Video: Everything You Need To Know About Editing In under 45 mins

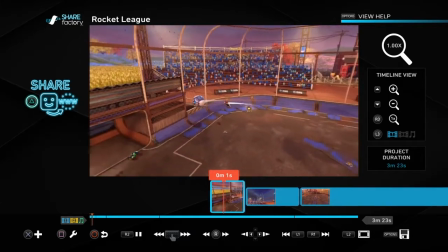8:15 That's a way to know. So it starts. It'll start like this. You hit the aerial, and it's sort of like a preview to what's about to happen.
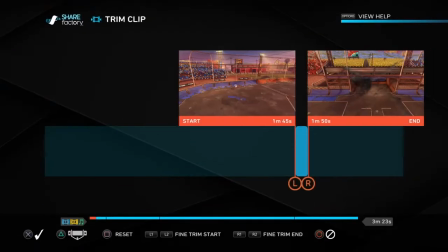8:23 And like I don't like how long that went on, right? So you can trim clip, and you press R1 to go back. It's a little bit different, and it takes a little while. So you just gotta hold it a little bit, and then your clip will be shorter at the end.
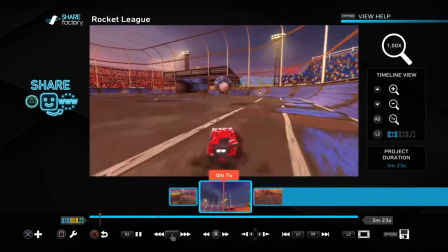8:37 And then you'll have the bulk of it, and I'll add a song here in a second. I just don't want it to go over my my voice.
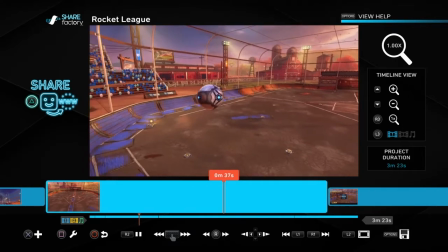8:46 Alright, and then the transition clip. So for these, I line it up with the ball here.
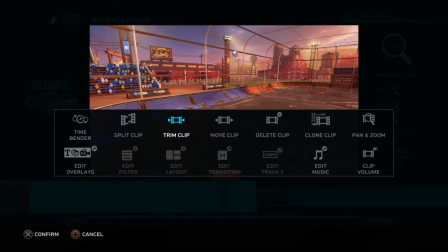8:56 Alright, so for these you want to like cut it like right here. It'll be a good transition.
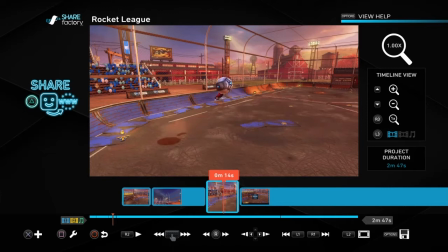9:02 And then you let it play a little bit, and then you stop it right when it's about to hit. And if you use the D-pad buttons, you hit right on the D-pad, it goes frame by frame, and you want to go until the ball disappears.
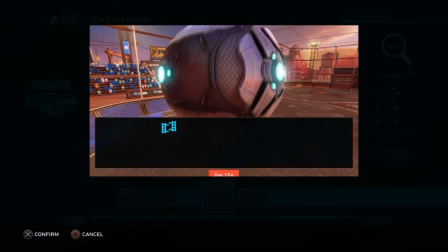9:16 So it disappears there, so I'm going to go back one to where it was just about to hit, so that way it'll look like it's a smooth transition.
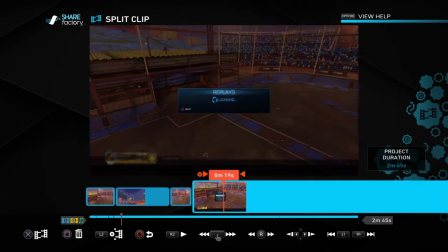9:26 Alright. See. Did I not get the car one?
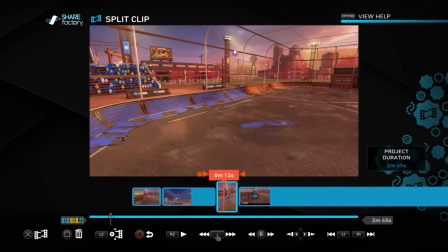9:31 I don't know. Alright, we'll just do the ball one for now.
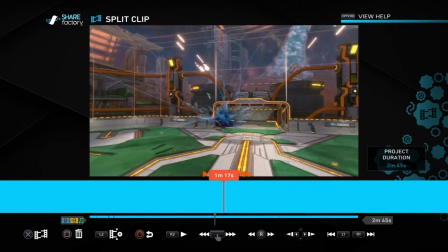9:37 And if you guys want to really see the car one later, then that's fine. Alright, we're going to get the bulk of this one first.
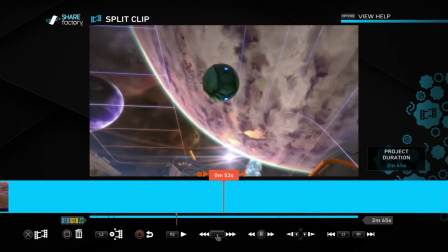9:47 Go back a little bit. My camera settings are doo-doo, so we'll start it right here.
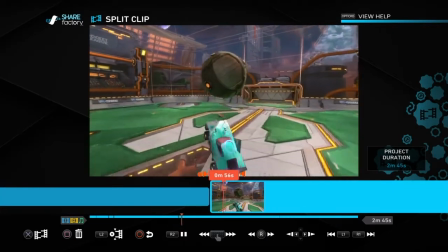9:55 So it'll look like this. Bang. Alright.
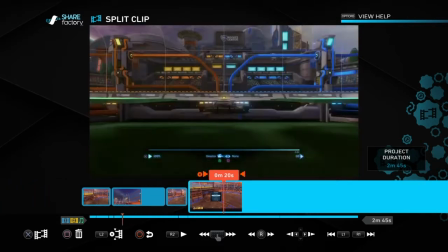10:03 Did I get anything else here? Maybe this is where I had the... No, it's not.
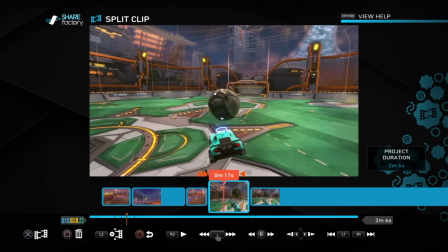10:08 Okay. Okay, I probably missed it. It's okay though. The car one looks exactly like the ball one, except for with the car.
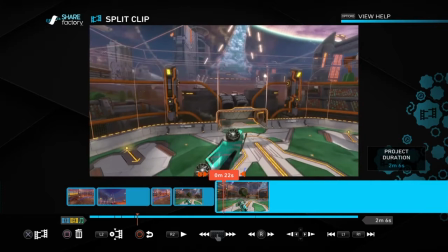10:17 So, I guess you'll see which one you like by yourself then.
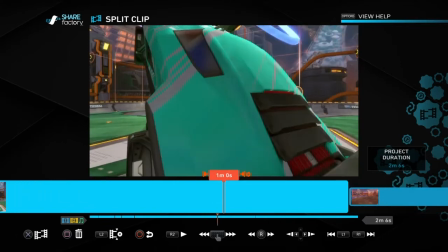10:22 Alright. Now we're gonna go ahead to where I got the ball, because I didn't do the car.
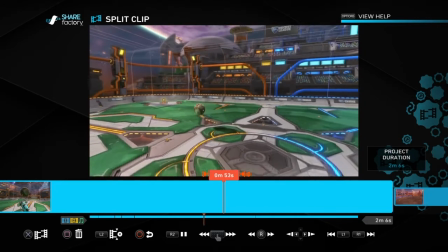10:28 Okay, I did the ball before the car, I remember that much. Am I gonna do the car here or the ball? I'm doing the car.
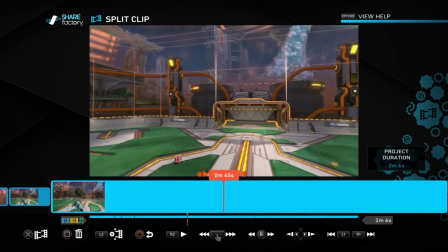10:35 A little bit back further. Alright, yeah, so the ball's right here.
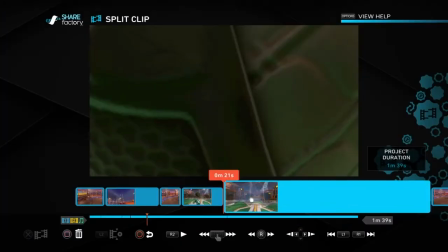10:50 Oh yeah, that's perfect. Right there. Alright, and then go until you hit it in.
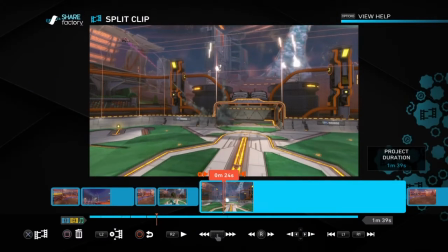10:57 Bop. And I move my camera backwards a little bit, and you don't want to see that because that's like unprofessional.
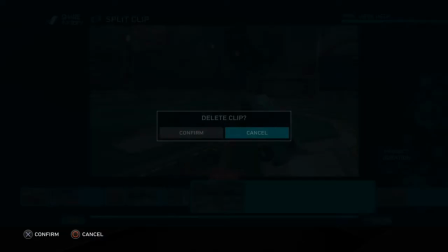11:03 So you get that. And then you'd move it over here.
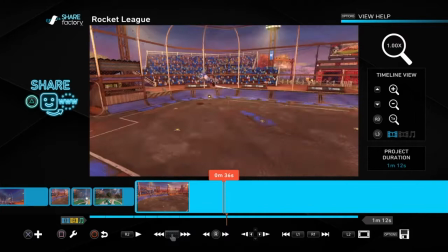11:10 It's not playing for some reason. So now that we've done that, we should probably do it over music. Actually, this might be where... Is this where I got the car? Yeah, this is where I got the car. Okay, we'll see. We'll see if I can get this for you.
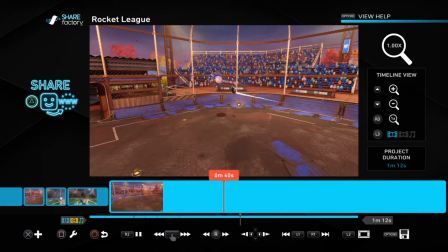Alright.
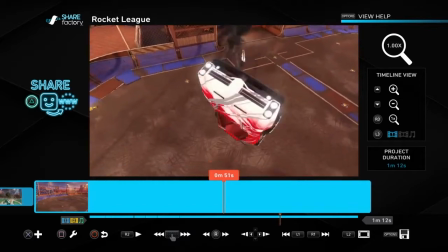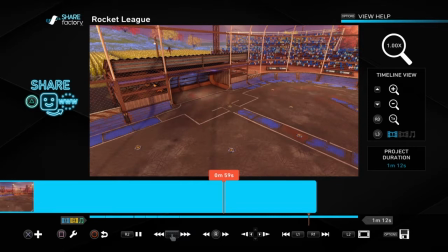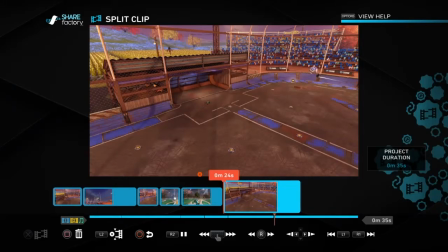11:37 I also like these ones because it shows the shot pretty well right before the transition. Bop.
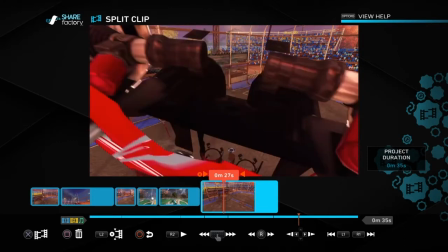11:43 Okay, you do the same thing with the ball. You just gotta like edge it back. So I mean, you're barely through the car here, so it doesn't really matter which one you do.
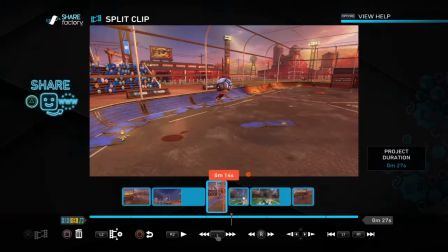11:52 Alright, so you know what? I'm just gonna delete these. You've already seen what they look like. And I'm just gonna add the ones with the car.
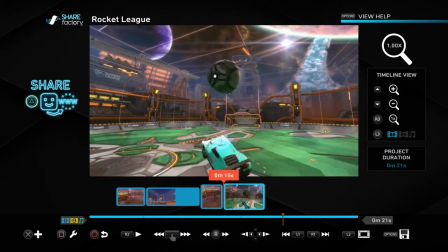11:59 And here's a little bit a little trick, so you don't have to go back into your replay to find what you were looking for.
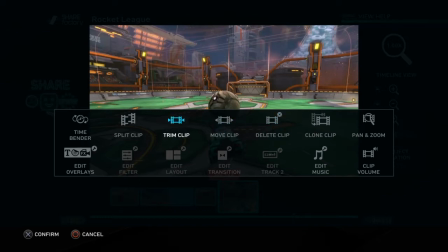12:05 You can actually just trim this clip. And I believe it was after where I got the car view.
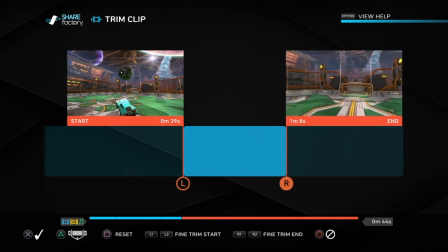12:12 Until I see it. Ball there. And then car here.
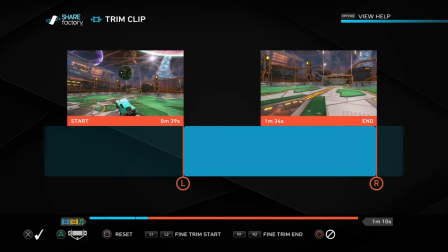12:22 Alright.